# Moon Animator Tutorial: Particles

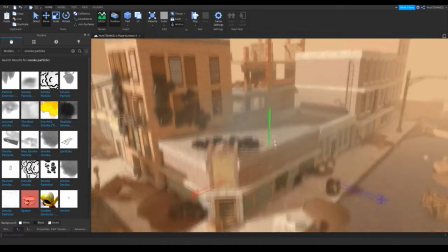715s
So after finding your smoke particle, let's insert it and let's start adjusting the placement of it.
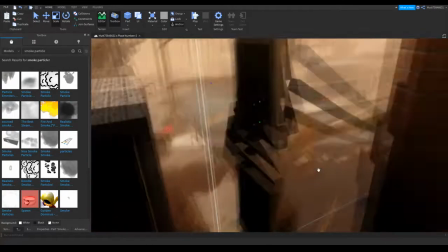722s
Alright, I'm going to resize it, make it cover more ground.
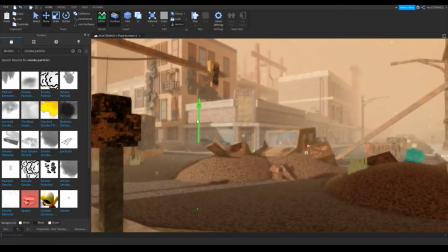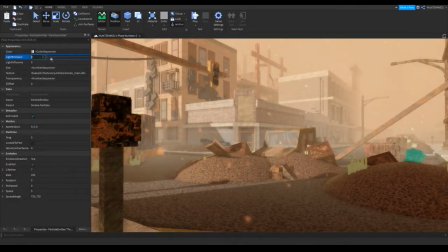734s
So before we do anything, let's just change the light influence and light emission. make it you know this and that and
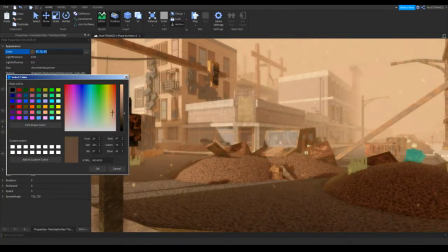741s
let's go change the color of the smoke just make it fit in with the set all
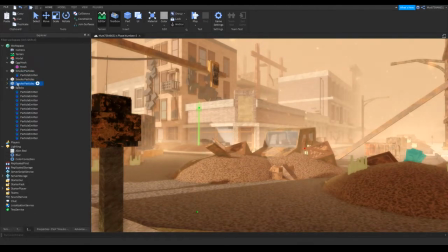752s
right so now the set looks incredible let's just start duplicating it make add some more smoke let's
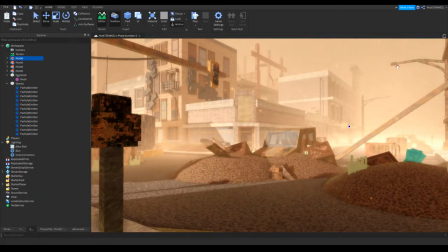759s
group it and let's put it right there so wow this set looks pretty
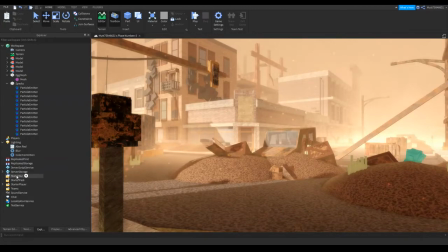765s
dang good you turned this really boring set into this really
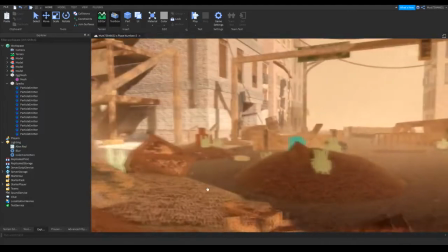771s
amazing one let's just move around let's just explore let's analyze what
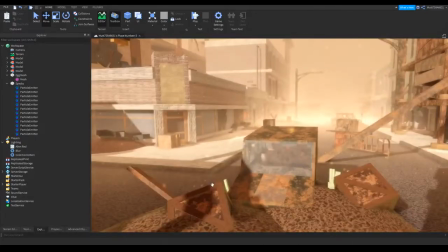778s
we just did just looking around this i just can't believe that we just made one
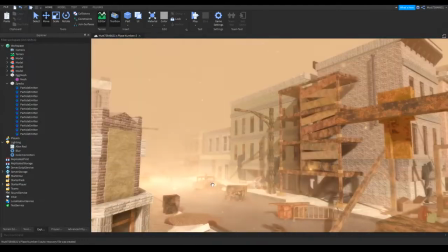784s
regular old set from like the free models into something amazing
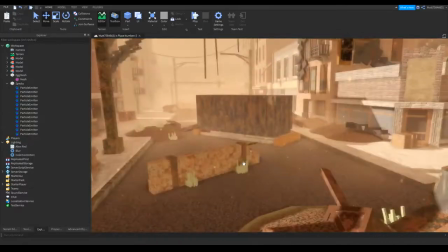793s
so that's basically what you have to do for your set well you don't have to but that's what you should do or can do makes your set
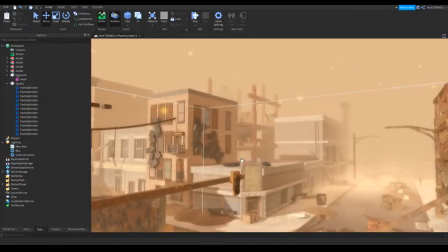800s
look so much better than it previously was it'll add more depth to your
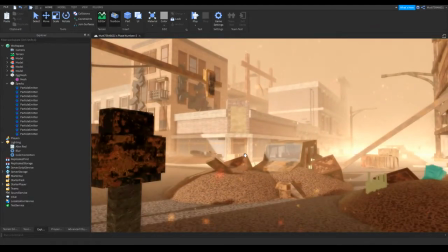805s
film just wow that's all i can say this
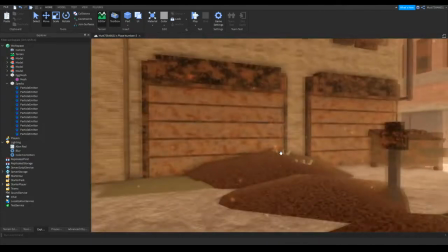811s
was mutt 75 million 846 631 or v there will will be
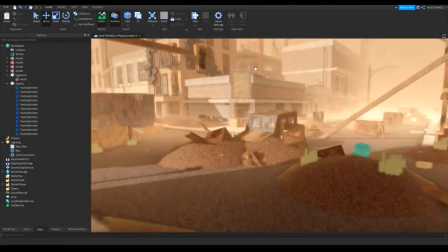816s
another tutorial that will be made regarding how to make effects using only parts and meshes.
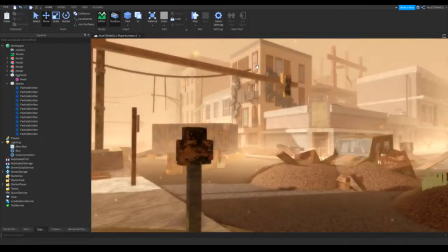822s
But for now, thank you for watching, and I hope to see you around.